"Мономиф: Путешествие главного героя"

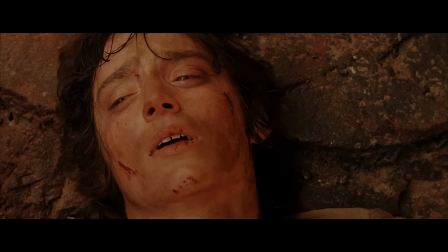И несмотря на то, что в современном кинематографе подобное решение проблем с каждым днём всё менее популярно, всё равно можно найти достаточно много интересных вариантов подобной кульминации.
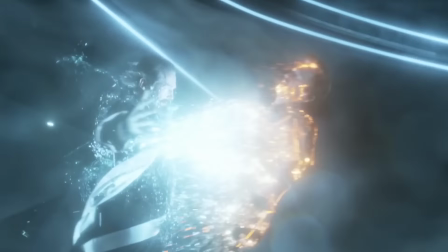Хан Соло, вернувшийся в самый последний момент, Кевин Флинн, который героически пожертвовал собой ради спасения родного сына, и даже Орлы в Хоббите или Властелине Колец.
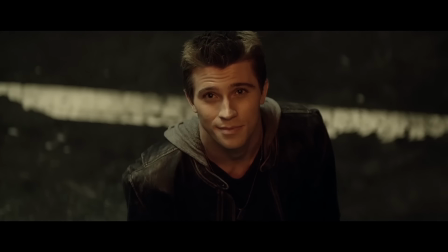И после любой из этих вариаций концовок мы можем наблюдать своеобразные постсцены, в которых обычно сосредоточены короткие фразы.
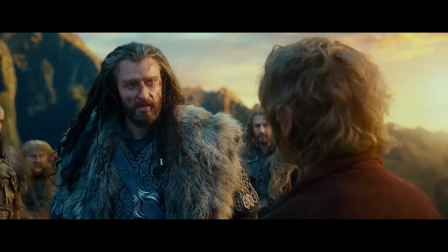Чаще всего они дают нам понять, что это очередное начало нового пути, нового приключения главного героя, который накопил достаточно опыта,
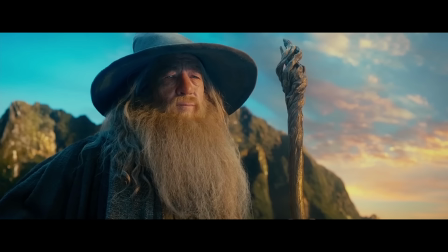верных соратников, осознал где границы его возможностей, а также то, каким именно героем он хочет быть в дальнейшем.
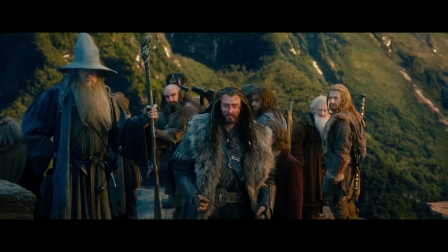И именно поэтому я вначале сказал, что архетип Мономифа подразумевается к личности, ведь после одной истории следует другая,
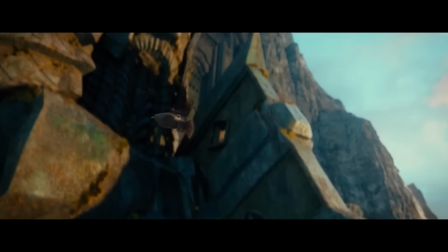где путь героя будет повторяться, но уже с учётом приобретённого опыта и способностей.
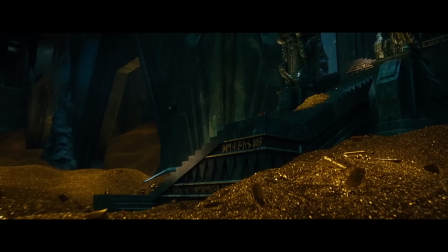Именно поэтому в теории сиквелы эпичных историй так интересны, они обладают потенциалом раскрытия истинных масштабов событий,
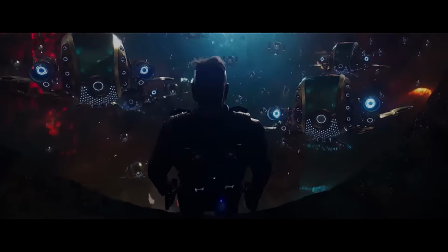а также дают волю раскрыться новым гранем характера как протагониста, так и всех тех, кто его окружает.
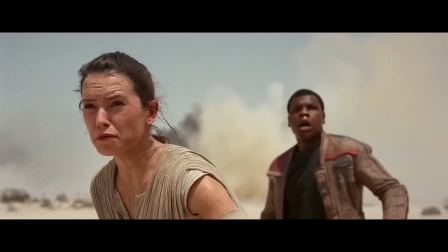Более того, это отличная возможность делать тонально сфокусированное кино,
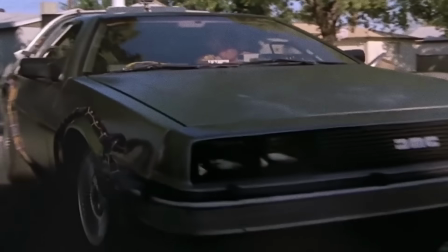которое будет очень плавно и бесшовно вести зрителя по истории, давая естественным образом прочувствовать всё богатство сюжета и окружающего мира.
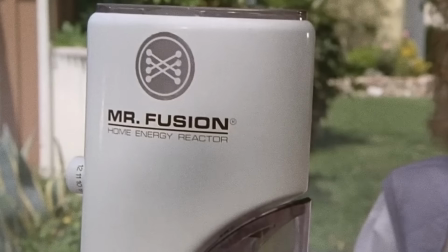Новая история всё так же должна удивлять и вовлекать нас, но при этом должна содержать в себе нечто другое и незнакомое.
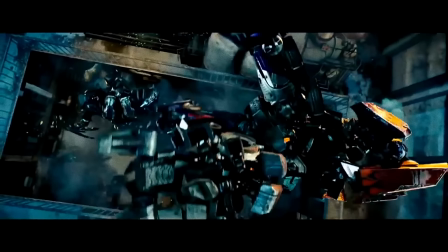Именно поэтому одной из самых ленивых и распространенных ошибок является слепое повторение структуры первого фильма.
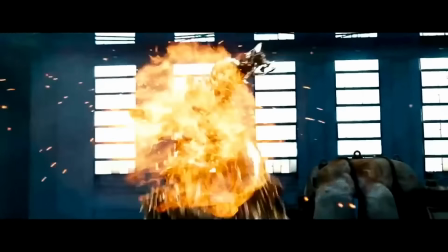В частности, когда структура маномифа повторяется в сиквеле, при этом не привнося ничего нового как в сам сюжет и, что не менее важно, в развитие самого героя.
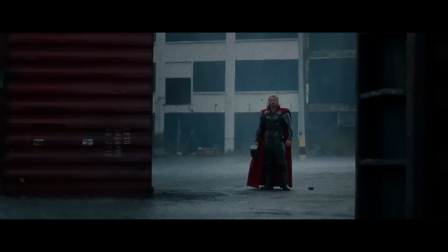Если характер героя статичен, то чаще всего это может привести к минимальной эмоциональной привязке зрителя.
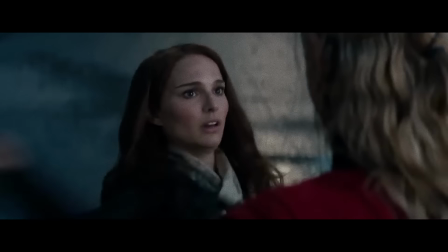Даже несмотря на то, что перед героем все так же могут появляться сложные испытания и проблемы.
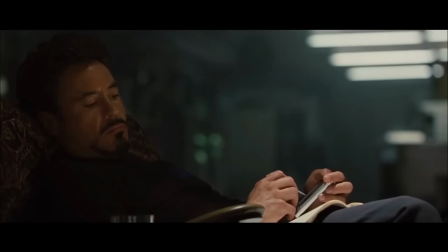К примеру, сиквелы Железного Человека по сравнению с первым фильмом не развивали характер Тони Старка должным образом.
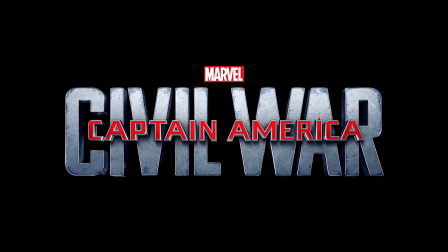Более того, сольный фильм про Капитана Америку, Гражданская война, делал это куда лучше. Все появления новых злодеев для героя практически никак на него не влияли,
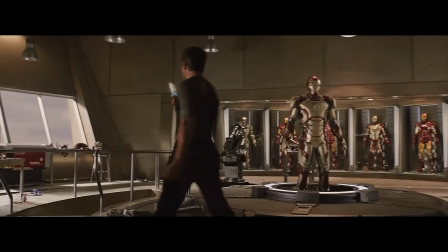что в итоге делало перемещение Старка по сюжету сиквелов Железного Человека попросту не такими значимыми. Если путь героя не предполагает изменений в нем самом, то есть большая вероятность в итоге получить нецепляющую историю.
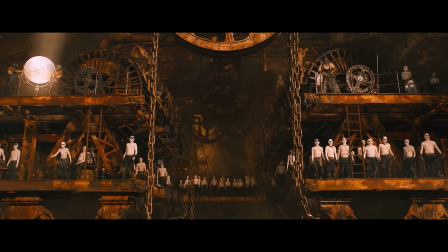Взять, к примеру, Безумного Макса как фильм, который не претендует на глубину, где история является сплошным коридором из пункта А в пункт Б, а потом снова в пункт А.
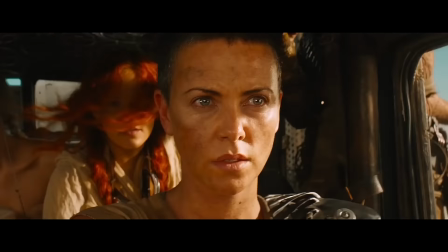Несмотря на то, что это кино о погоне, в котором мы получаем весьма ограниченное представление о персонажах,
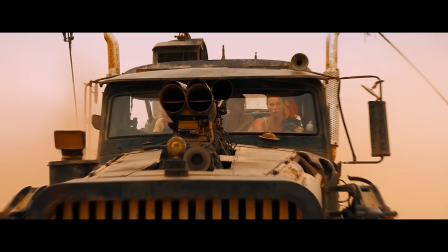в частности о самом Максе, мы в конечном итоге можем ощутить изменения в его характере.
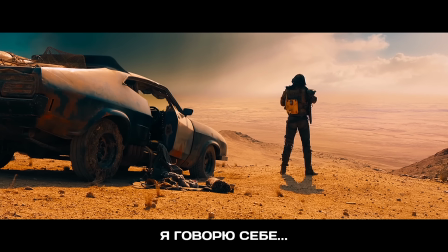Когда в начале фильма он из такого Макса превращается в такого.
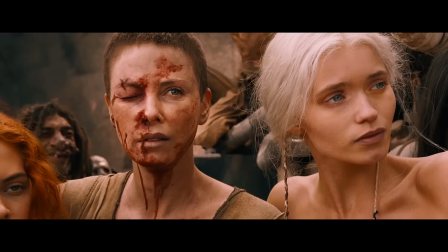Это то, что дает нам как зрителю понять, что его путь прошел не зря.
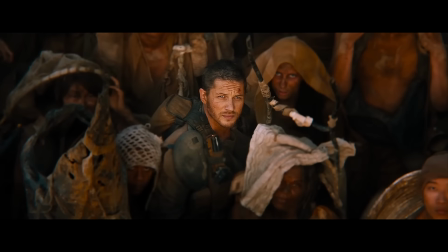Он к чему-то привел, и сам Макс сделал для себя выводы о том, что ему могут быть небезразличны окружающие его люди.
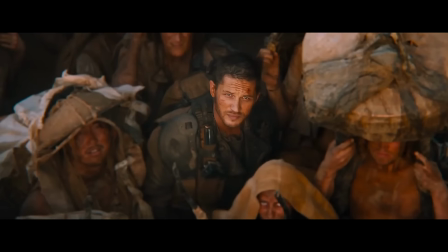И результат, который мы видим в финале, мы можем разделить вместе с главным героем. Потому как если ему не все равно, то и нам тоже.